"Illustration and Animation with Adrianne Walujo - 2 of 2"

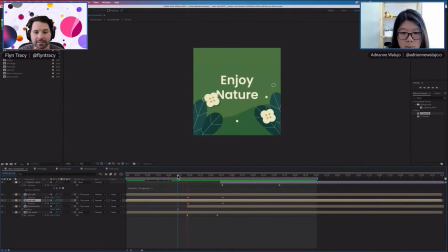It's very subtle. Okay. Yeah. Yeah. It's it's very subtle, but like you don't want it to be too massive as well, because it's not like, I don't think it's supposed to move that much anyway.
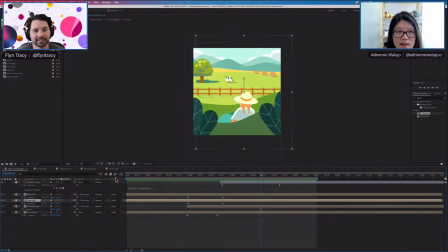So kind of like just even adjusting your timing. So at first I just moved them all a bit in the same kind of distance, and then I moved the keyframes in here.
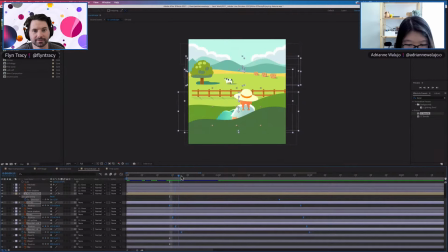Like you can see here, like there's a bit of just a few frames difference to create that kind of staggered effect. Right, yeah, and staggered was going to be the word I was going to ask next. Yeah, so you just kind of stagger it a little bit so that everything kind of animates at a slightly different
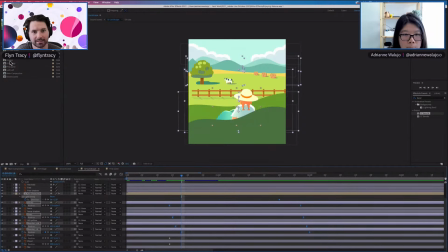time, even if it's really subtle, like adds to the depth and I guess visually more interesting.
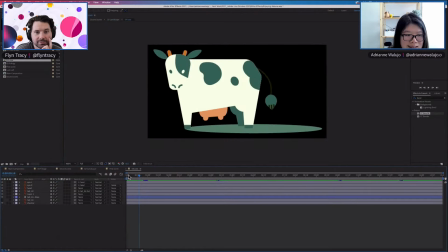Yeah. And have we named the cow yet? Have you given the cow a name? Actually, no. All right, we're going to need a name, chat. Let us know what we should call this magnificent cow.
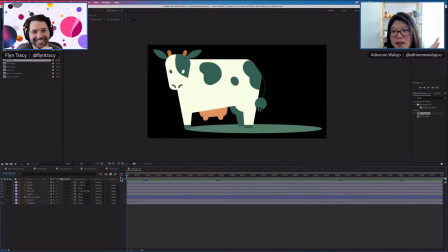Like whenever I play games, like whenever I play those farming games, like all my cows, the name is like very standard, moo moo. Right. They're always the standard that. So yeah, if anyone has a creative name.
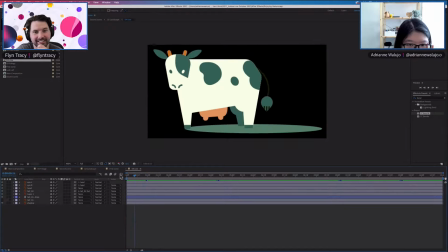So yeah, like for this one, I just do some like quick head movement. I was thinking like I know like cows, they eat. I think they eat most, like they're always chewing most of the time. Right. But yeah, like I won't be doing that because they're so small. But then I was thinking like something that I can do is like the tail. So for the tail,
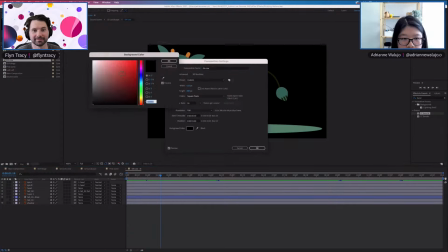I'll just change, if I press composition settings to change the background color real quick, just to give a good contrast.
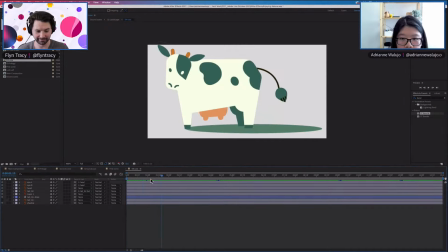So I did this here. So I was thinking like I can improve that further, just like having the second part of the tail to stagger as well, because it's heavier. So we'll look at
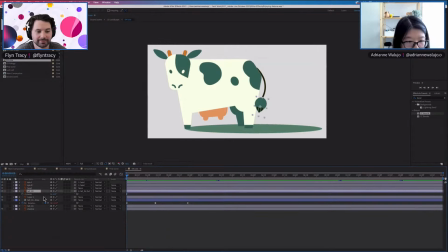so as it rotates, we move the anchor point here because we want it to rotate from there.
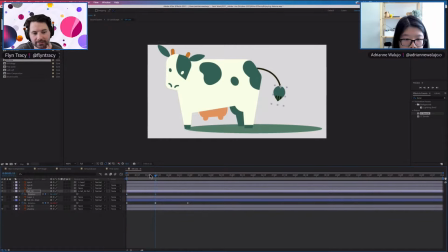Got some great names already. Leslie the cow, or Beatrice. I like both of them. Beatrice, that's a very human name. There's something really funny about calling animals like human names, like Bob, Frank the dog.
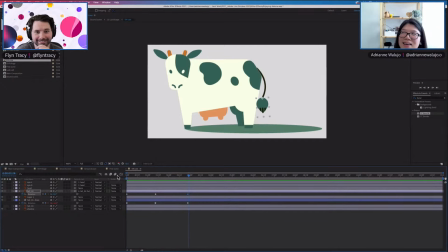Like, just there's something really funny about it. I think there was like obviously like before the pandemic, like in my co-working space, there's like it's nice, like you get to play with other people's dogs. Yeah. And there was this dog, his name is Patrick. Yeah. Cool name.
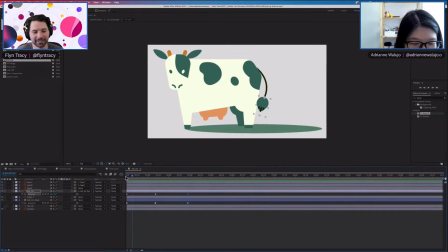It's very human. It's always funny when they're like yelling after their pet, like their dog, dog's running away. It's like, Patrick. Yeah. Sounds like they're yelling at a coworker. Maybe it is a reflection.
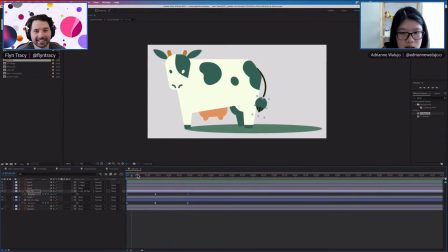Could be both. I'm like thinking, if it's like that, there's that.
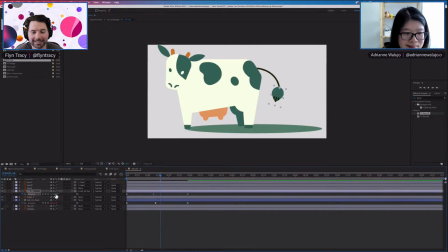The head tilt is very cute as well on the cow. It's a little bit South Park actually, like kind of just a subtle little head tilt. I don't know why. Illustration style is obviously incredibly different, but just a little kind of head tilt. Oh, I know what you mean.
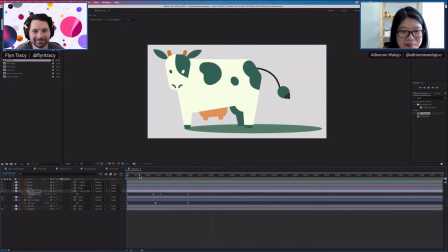Yeah. It's like moo. So I try to create like this kind of rather than it moving at the same speed, like when it starts to go back, it has
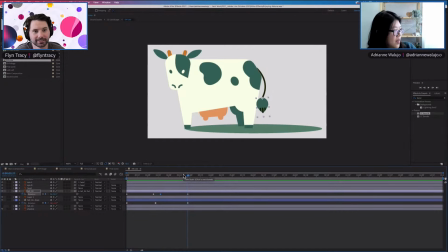similar. There's a term for this. I think it's secondary movement. Right. Yeah, is that correct, Lynn?